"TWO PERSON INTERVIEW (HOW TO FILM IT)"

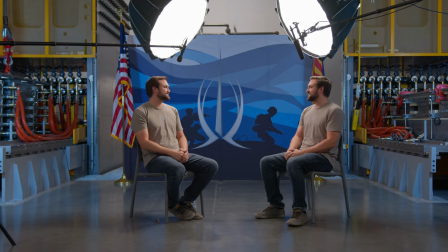0s Hey, thanks for joining me here today. Yes, by the way, this lighting is fantastic. Check this out. These lights up here and these mics, gone.
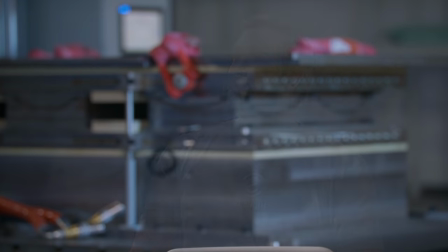14s Whoa, whoa, whoa. What's going on? Where am I going? No, no. He's gone. Gone forever.
Oh, hello. I'm going to show you how we did this today. step-by-step, meticulously going through every little thing that we did, and you're going to enjoy watching this video. And when you're done watching this video, you'll unsubscribe from Epic Light Media.
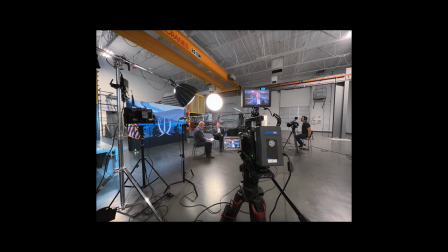43s
As filmmakers, we find ourselves in so many interesting situations.
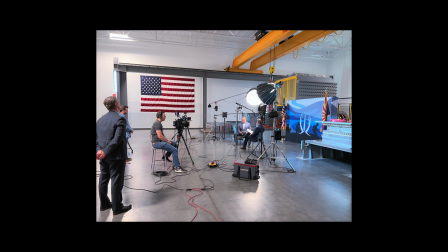48s
This week, we filmed a simple conversation video in a factory that makes body armor for foreign governments. After the client's video shoot, we made a video about our setup. This is very typical.
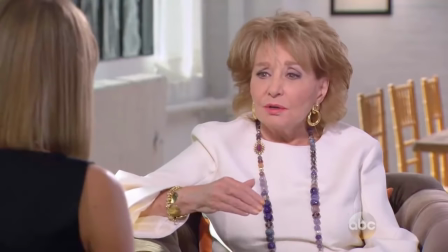60s
We see these interviews all the time. The Barbara Walters interview with two people sitting knee-to-knee with at least three cameras. Now this can actually get kind of tricky because the lights have to be in very specific places and you have to accommodate that when you're doing the wide-angle.
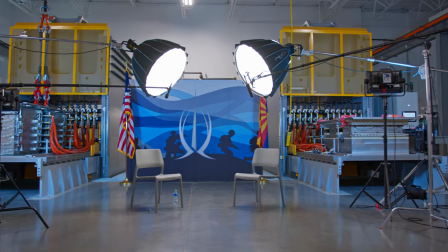75s
In this video we're gonna walk step-by-step how to film two people sitting knee-to-knee talking together. The first thing that has to be considered is camera placement. I think a lot of filmmakers overlook this aspect. They start setting up stuff willy-nilly without thinking about the frame. So this is tip one. Set the frame. Okay? Of all three cameras, they all have to look good before you start setting up all your stands to light the thing. So the first thing we did is set up our main wide camera. Oh wait, where'd it go? Oh, we're using it to film this video so we can't see it here.
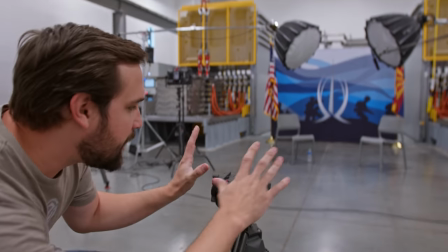118s
Imagine a camera right here. See this? I positioned the camera and found a good wide angle that we were happy with.
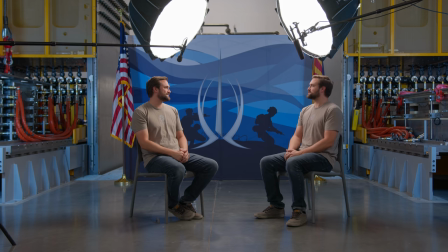127s
After that was done and the symmetry looked pretty good and stuff, we then placed our A and B camera.
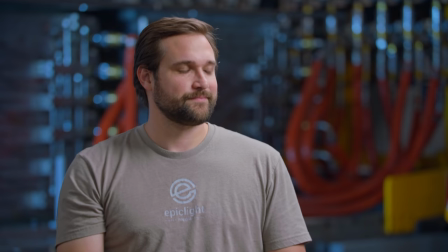135s
I really liked the backdrop over there for our main dude, our main VIP that was in this.
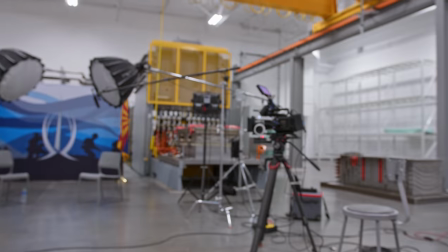142s
And so we used our Ursa right over here for his angle. For his angle, I had two priorities.
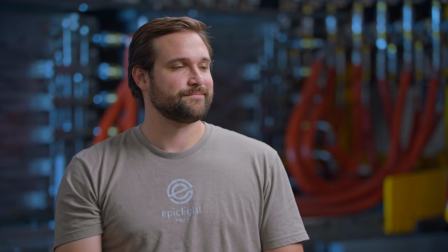149s
The position of his head in the frame and the background.
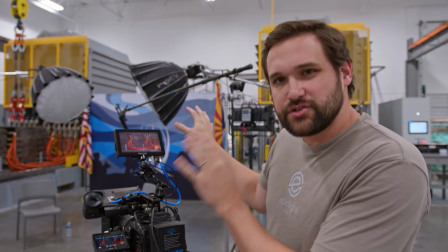154s
I wanted the textures in the background to look good.
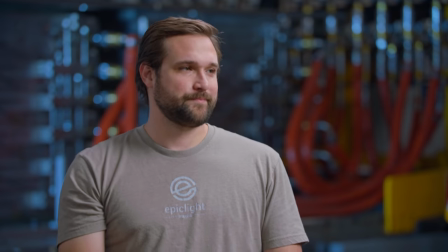158s
And I didn't want any vertical obstructions behind his head or anything that was too distracting in the background.
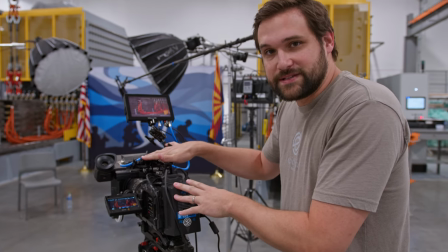164s
Once that camera was placed, then we placed the other camera over here.
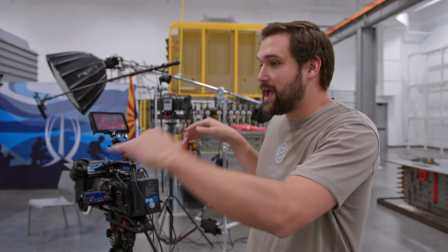170s
Once the frame for all three cameras was established and we were happy with the way they looked, then tip number two happened. We turned off our nasty lights. I say this in every video we make. Look at these.
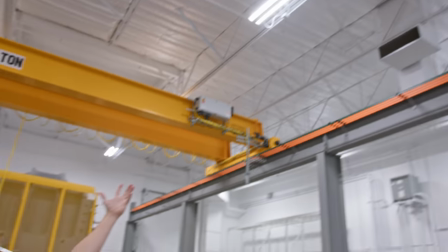184s
These top-down lights, that's not shape, that's not cinema. You turn them off, things start looking a lot more interesting and you have control. So we turned them off. That's that's a big American flag right there. Somebody must really love America. Okay, here we go. Aha! Now we begin our beautiful work of art. Remember, lighting is like painting.
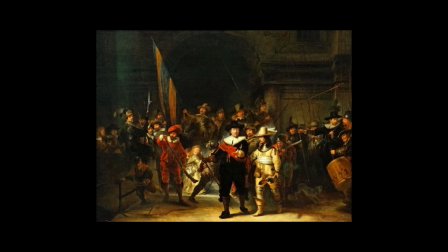213s
You're looking at shapes and thinking about the contour of them. Here is tip Number three, after you turn off the lights. Now, this gets kind of heady and existential, if you will. As a filmmaker, please, please forget words. Think about shapes. Think about contrast. Think about color. Forget words. What I mean is, don't think, that's a face. That's a pipe in the background. That's a cabinet. No, no, no, no. Let all words escape your brain. Don't think in words. Think in shapes, lighting, texture, depth, all of those things. It doesn't matter what the thing is. You could be filming a ball on a table. You could be filming an apple. It doesn't matter what you're filming. What matters is the shape. Keeping that in mind, now we start shaping the image.
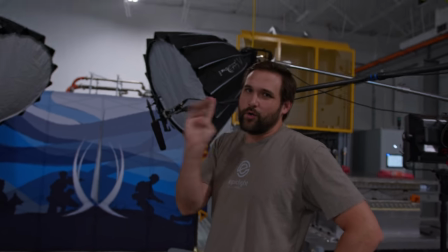268s
So come over here. Okay, tip number four. You gotta have the right gear and plan ahead.
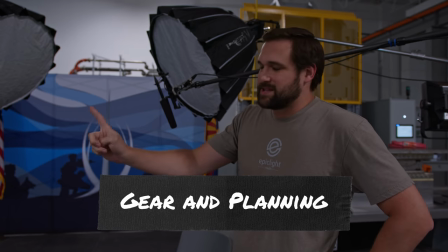274s
This is when gear starts to really matter. these stands in particular are going to achieve the lighting that we need.
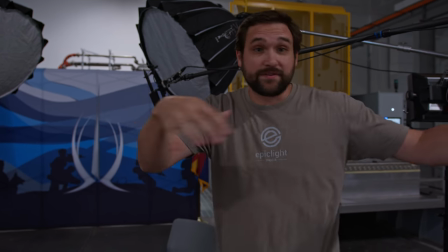282s
I need the lights to be in a very specific place. If the lights were by the cameras everything would look really flat.
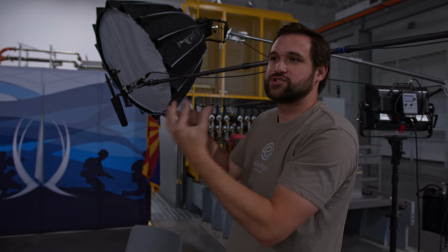288s
Typically you want your lights to be coming behind your subject a little bit so you can have more shape so the shadow side of the face can be closer to camera.
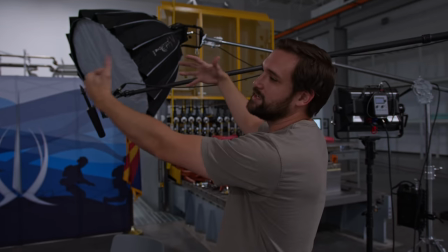298s
So to achieve that we needed these special stands and we needed to get our lights where they needed to be in physical space.
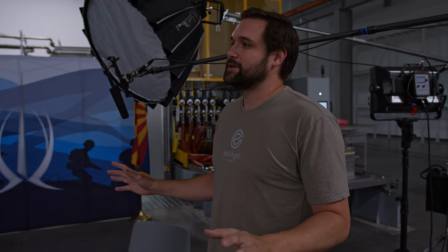305s
So everything we're using today is aperture and aperture is the best.
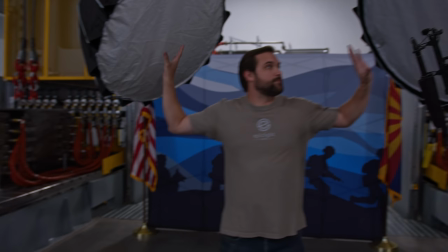310s
Okay, so we've got some LED lights here with soft boxes. This light is for this dude.
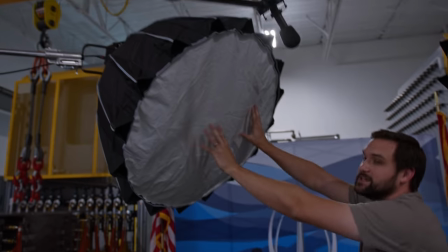318s
That's his key light. This light is for this dude. That's his key light.
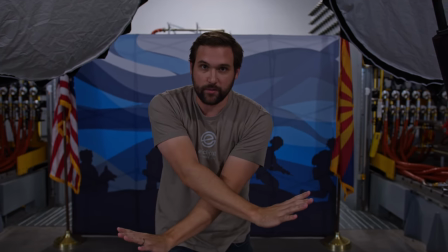323s
And crossing behind here is how you want to do it. Any way you can achieve that, that's great.
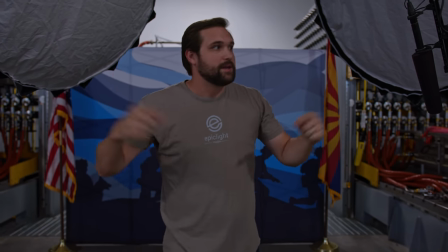329s
They could be hanging from the ceiling somehow. I don't care how you do it. We realized, wait, we've got these these big stands that can really boom over.
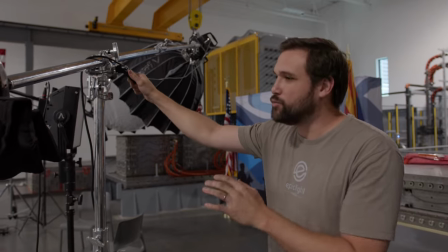338s
So that's why we're using these stands. Let me show you these stands. This is a boom combo stand from Kupo, and I like it because it's heavy duty,
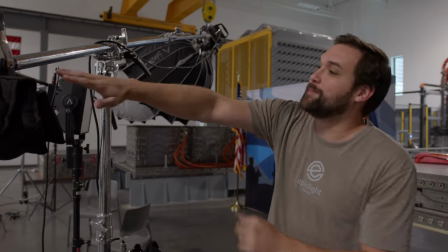347s
strong, and it can boom out really, really far.
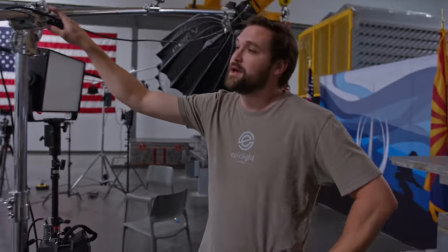352s
Another YouTuber that I follow named Lewis Potts really likes these stands, and I actually learned about these stands from Lewis Potts in one of his videos.
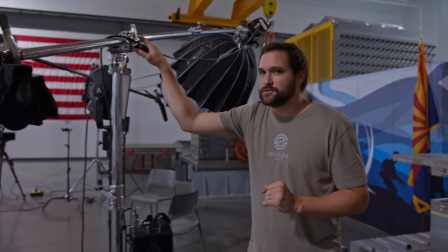361s
I pulled the trigger and bought some, so if you want to learn from the best, watch Lewis Potts.
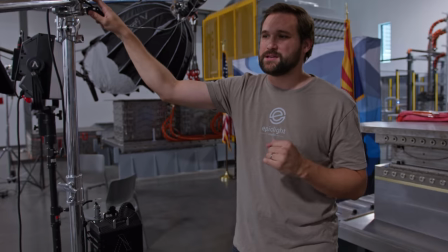368s
If you want to continue to be stuck in mediocrity, watch our channel.
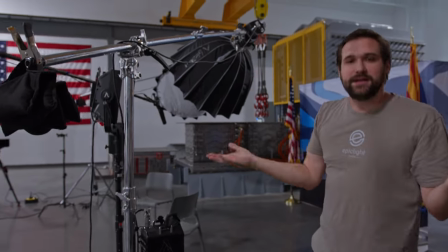372s
So these in conjunction with each other are our two key lights and the color temperature of these lights mattered a lot.
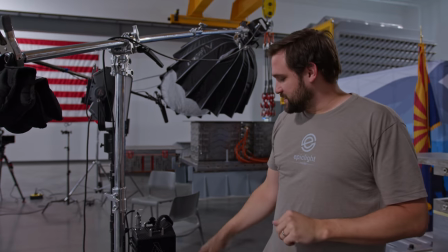380s
I wanted to match some of the ambient light in this room. And so we set these lights to 4700 Kelvin.
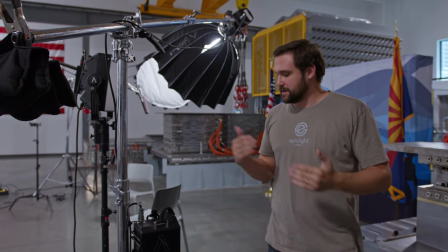388s
We just eyeballed that. It felt right for the space. And this light is at 20%.
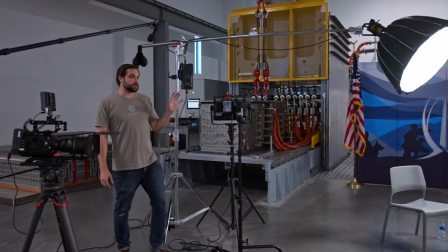394s
After our key lights were turned on, our attention then went to the background.
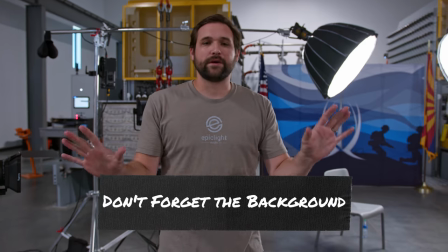401s
And this is tip number five. Don't forget about the background. You want there to be some interest.
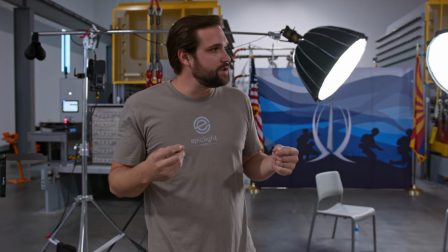407s
To make the face pop with this background, we decided to use some Aputure Novas and make the light kind of blue.
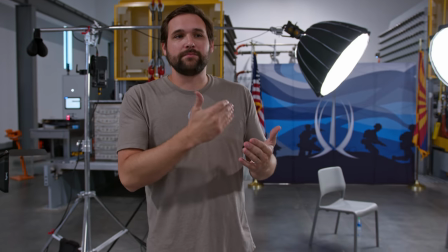415s
With that, the background then began to look a little bit more interesting.
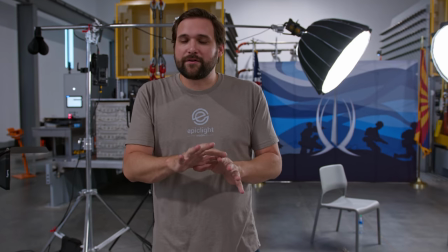419s
We created some nice texture for the background, and the background started to look different.
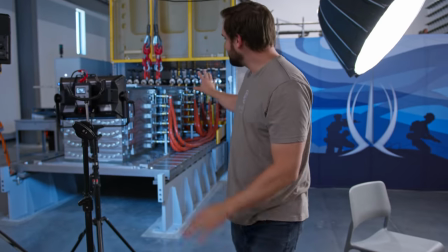425s
See that? Now the background starts to look a little bit more interesting.
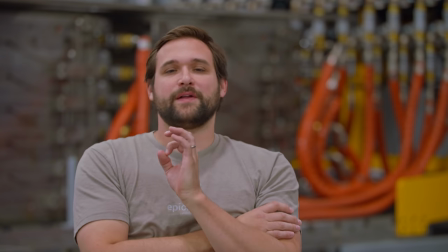432s
Okay, let's take a moment here and just talk about the lighting, what it's doing in this setup.
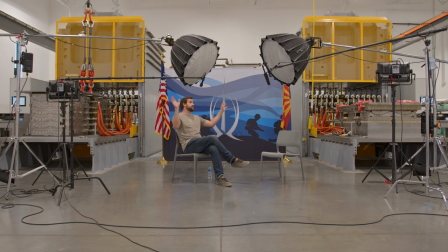437s
So this is what it looks like with nothing. This is just the regular room lights. not very flattering, just kind of flat.
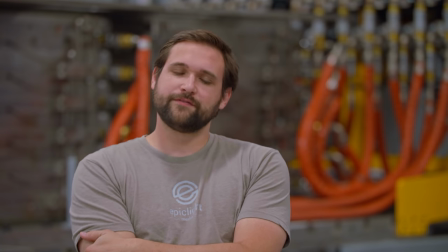444s
So then we turn the room lights off. Now it's way too dark.
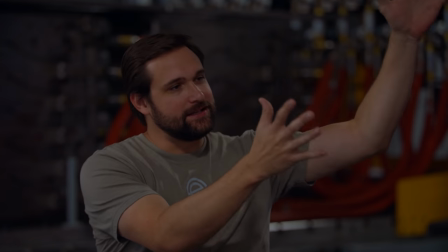449s
So first we have my key light and this is my main light source.
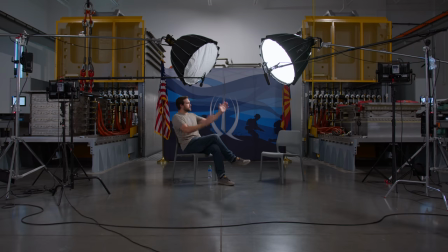455s
And if you see, I'm looking at this dude here,
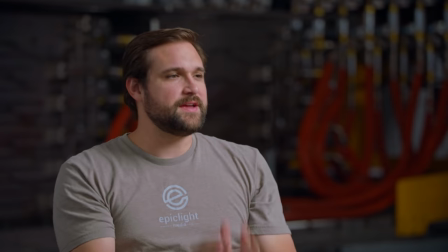458s
the light is coming from this far side of my face and the darker side of my face is closest to camera.
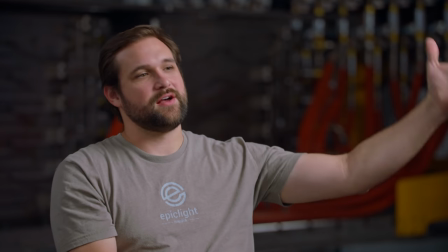466s
This is standard lighting. This is how you create depth. You get the light on the far side of the face, this side closest to camera is darker.
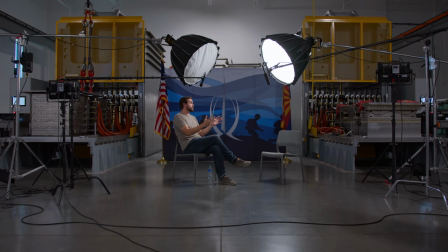475s
Next, we're pulling double duty here on both of these setups. Let's turn on the other dude's key light.
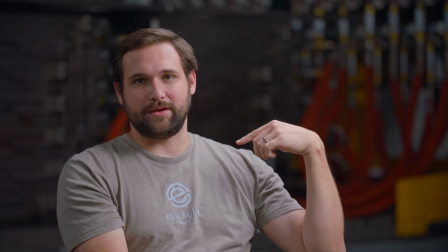481s
See, it's kind of like a backlight for me. It's giving me a little bit of separation here.
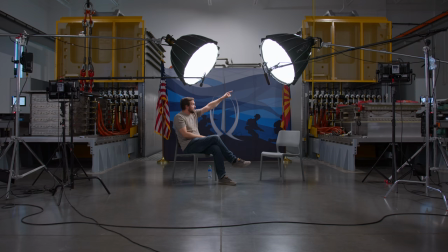487s
It's illuminating my shoulder in the back of my head. So this key light is this dude's backlight and this key light is my backlight.